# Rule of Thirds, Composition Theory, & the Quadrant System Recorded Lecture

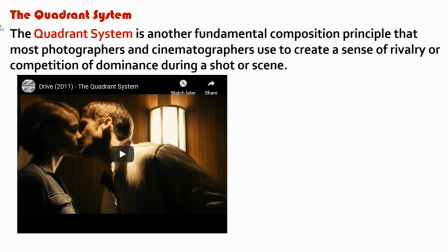So, if I don't necessarily want to use the high angle, low angle, if I don't necessarily want to use the dynamic, static, or rule of thirds, I could use the quadrant system.
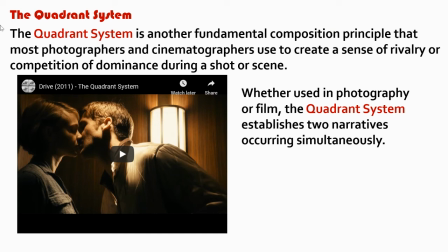And it's used in photography and film, but it usually establishes two narratives simultaneously.
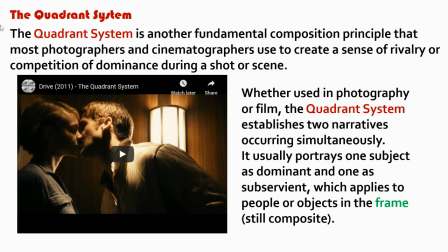And that's the idea. Again, going back to the mise en scène, we're still telling a story visually. It usually portrays one subject as dominant and one as subservient, which applies to people or objects in the frame, right?
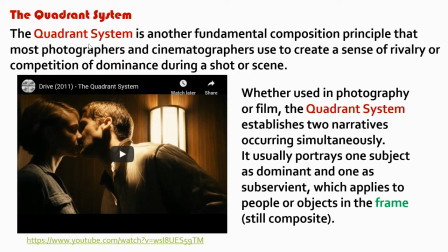Or still composite, right? So it is, and then again, I'll post a video as well, but it is kind of an important aspect.
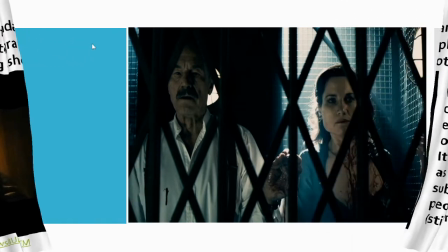So one of the great examples that we've seen so far is Macbeth.
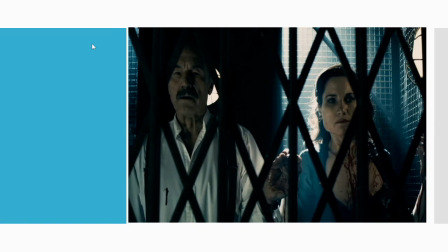Macbeth, with uh, the quadrant system, uses a lot of important aspects. So let's look at how it's functioning in just this shot alone. So notice we have our two main characters, right? We have Macbeth, Lady Macbeth. We're joined in the middle by them holding hands.
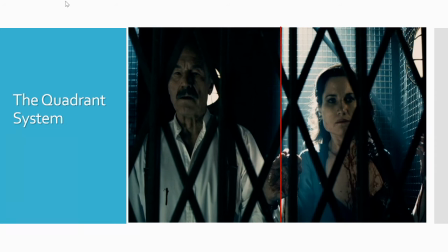But if we draw the line, that's where we get the quadrant, right? We look at what this character's feeling versus this character, right?
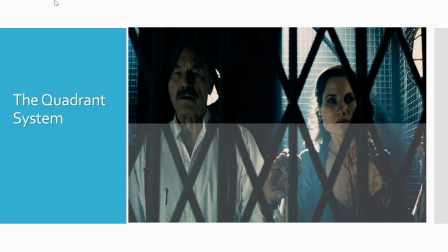What are they doing to join these two characters together? So when we look at, from top to bottom, again, you see the concern, right?
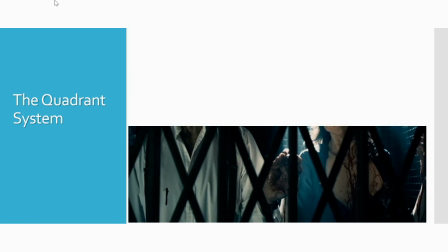And you see again the holding hands, right? That's important to create that sense of unity between these two characters.
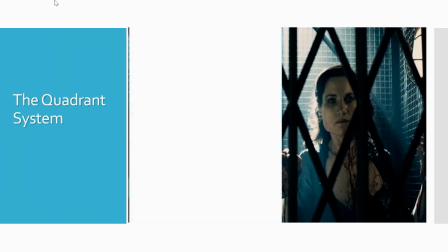Once we isolate each character, again, then we kind of see what the issues are for those characters, right?
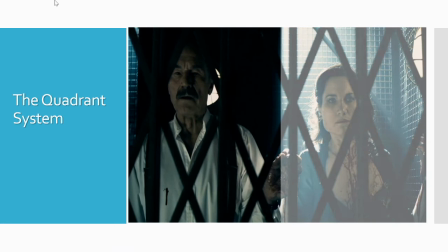The fear, right? He's of course more concerned than her.
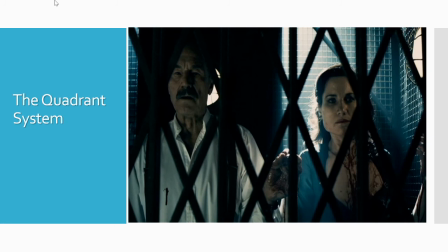So then we have again another way to characterize and also tell that visual narrative.
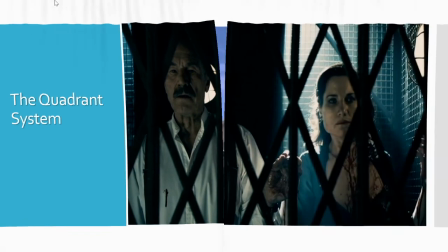So it works really well, of course, for this kind of story you're going to tell.
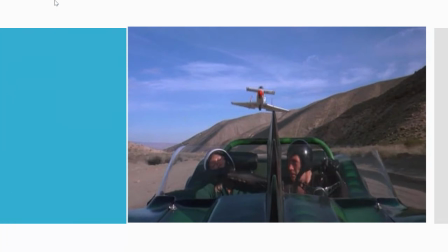Another good example, and this is both with, again, each quadrant, when we divide the image, right, by horizontal and vertical, right, we see the two different stories, right? We have our navigator asleep.
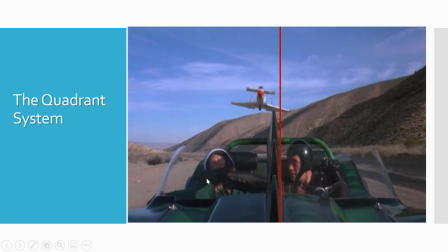We have, again, the main character still trying to protect her. So we see that kind of narrative in play.
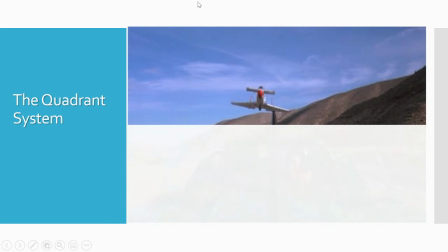What also do we see? Well, the dominance between the car and then, of course, the plane, right?
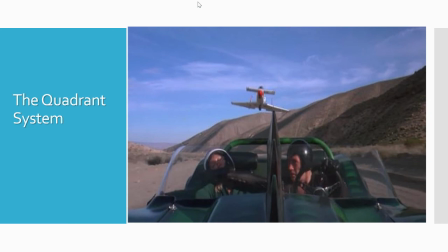So the plane smaller in the background, our hero much larger in the foreground.
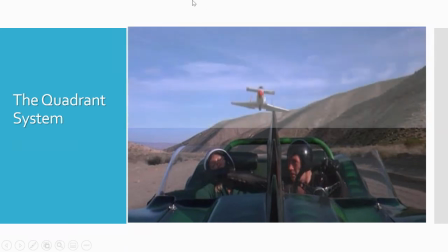And so it's just a way of again of creating a power dynamic, right?
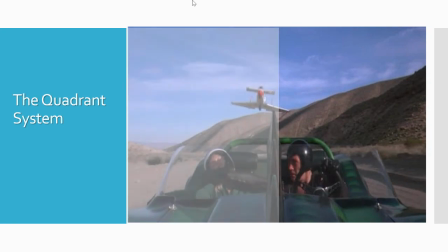And so a lot of times cinematographers and directors will always play with these ideas in mind in order to create a good visual story throughout each shot, frame, and so forth. Obviously, if you have any questions, always post them to Canvas.
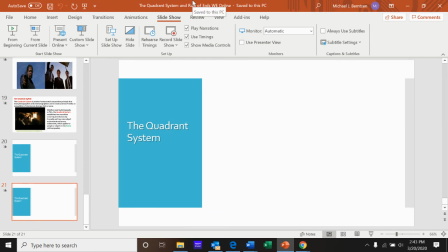If not, best of luck to you during the rest of the semester, and take care.